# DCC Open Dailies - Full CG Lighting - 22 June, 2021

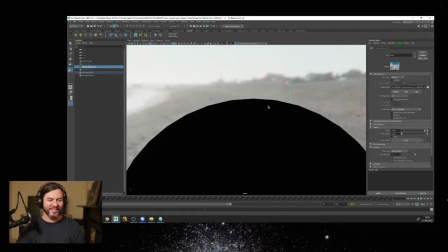(4:02)
So we do land back on the notion that when we create a light, which I will do, I will select that light, camera visibility should be off still, and we should place, if there is a photographic background, we should place that either as
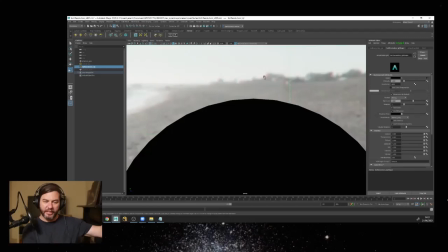(4:23)
a separate entity, not using the light visibility, but as a projection possibly, or as a compositing step. We should not be seeing the light as an element in the frame, fortunately, for fidelity reasons, as we've said.
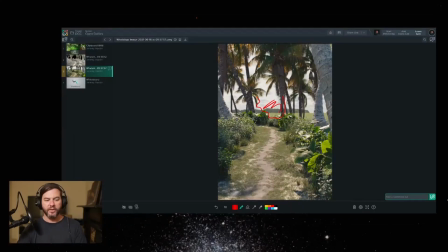(4:38)
So that is our tech note. Let's look at the layout of the vegetation, the elements, the environment, by using scattering, I'm sure, and hand placement. So to do that, I'll say, first of all, this is very good. It's an underestimated task generally to
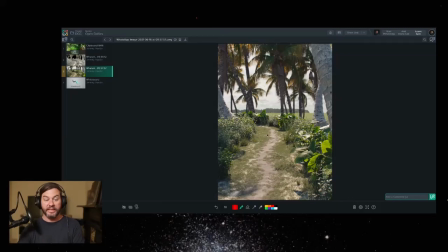(5:02)
place plants in a believable fashion because it's such an organic process that unless it's landscaped, it can very easily look artificial, look a little too hand placed.
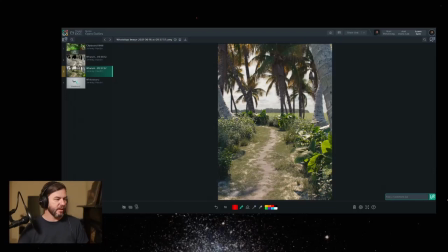(5:16)
So I would say that this is quite successful. Let's jump to the reference, because what's working here, I think, could work a little better in terms of placement.
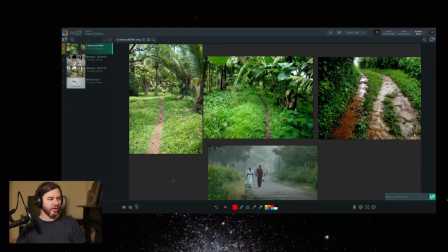(5:24)
And if I go to the reference, I think that will become clear. So in nature, obviously, we rarely see stepped scales. So we rarely see something that is smaller and then a bit bigger. And we rarely see large jumps in scales.
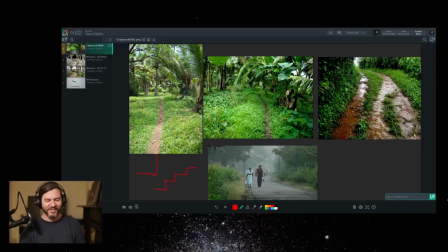(5:42)
So I'm generalizing. Of course, these things exist. You've got rocks standing on points that have been like that for thousands of years. It's insane. But nonetheless, in general, we tend to believe things if organically they sort of meander up scale-wise, right?
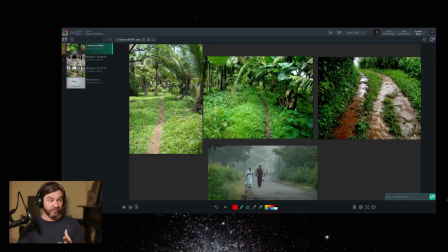(5:58)
And what's nice in this reference, which is I'm very glad was submitted, is we do see the sort of shorter grass getting longer. And as we look to the reference in the middle,
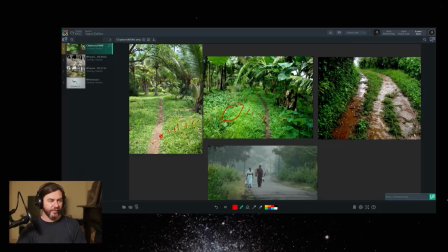(6:14)
shorter grass getting longer, and then larger vegetation next to larger vegetation next to larger. And so there's that sense that it's meandering upward in scale. It's getting bigger. It's very good. As we jump back to the submission,
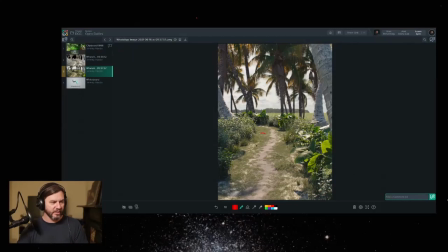(6:31)
I do feel it's just a little bit too stepped in that this grass, I do see some variation here, a bit here in terms of length. But this grass in general feels as though it's a certain length, and then we've got some larger elements placed or scattered next to larger elements next to trees,
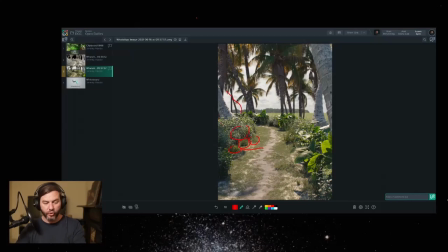(6:51)
which is correct placement and scattering. But I do feel that the transition from the short grass to those hand-placed elements could be smoothed a bit, either with further elements at different scales or with an
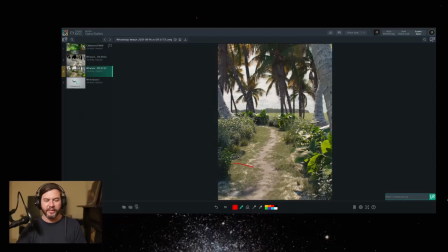(7:09)
increase in grass length as we get closer to that. And I believe that would feel more natural and more believable. We wouldn't question that as much. We really see it right here as well, where it just goes straight from flat to bush or foliage.
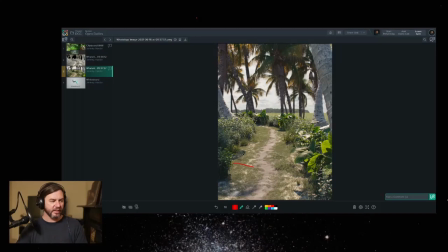(7:28)
So I think let's get a little bit of an increase in the grass scale and possibly some further elements to blend that transition into the trees.
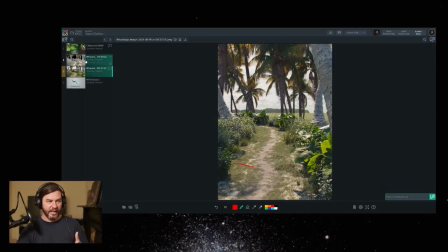(7:44)
Another thing that I'll highlight, scatter and layout wise, is
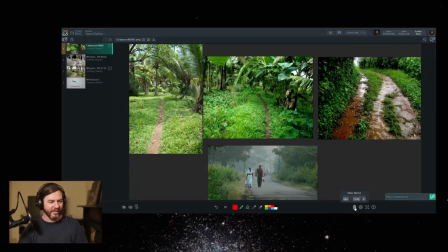(7:51)
the fun of this, of the scatter, is it's really reverse engineering why something has happened. So I absolutely love doing this.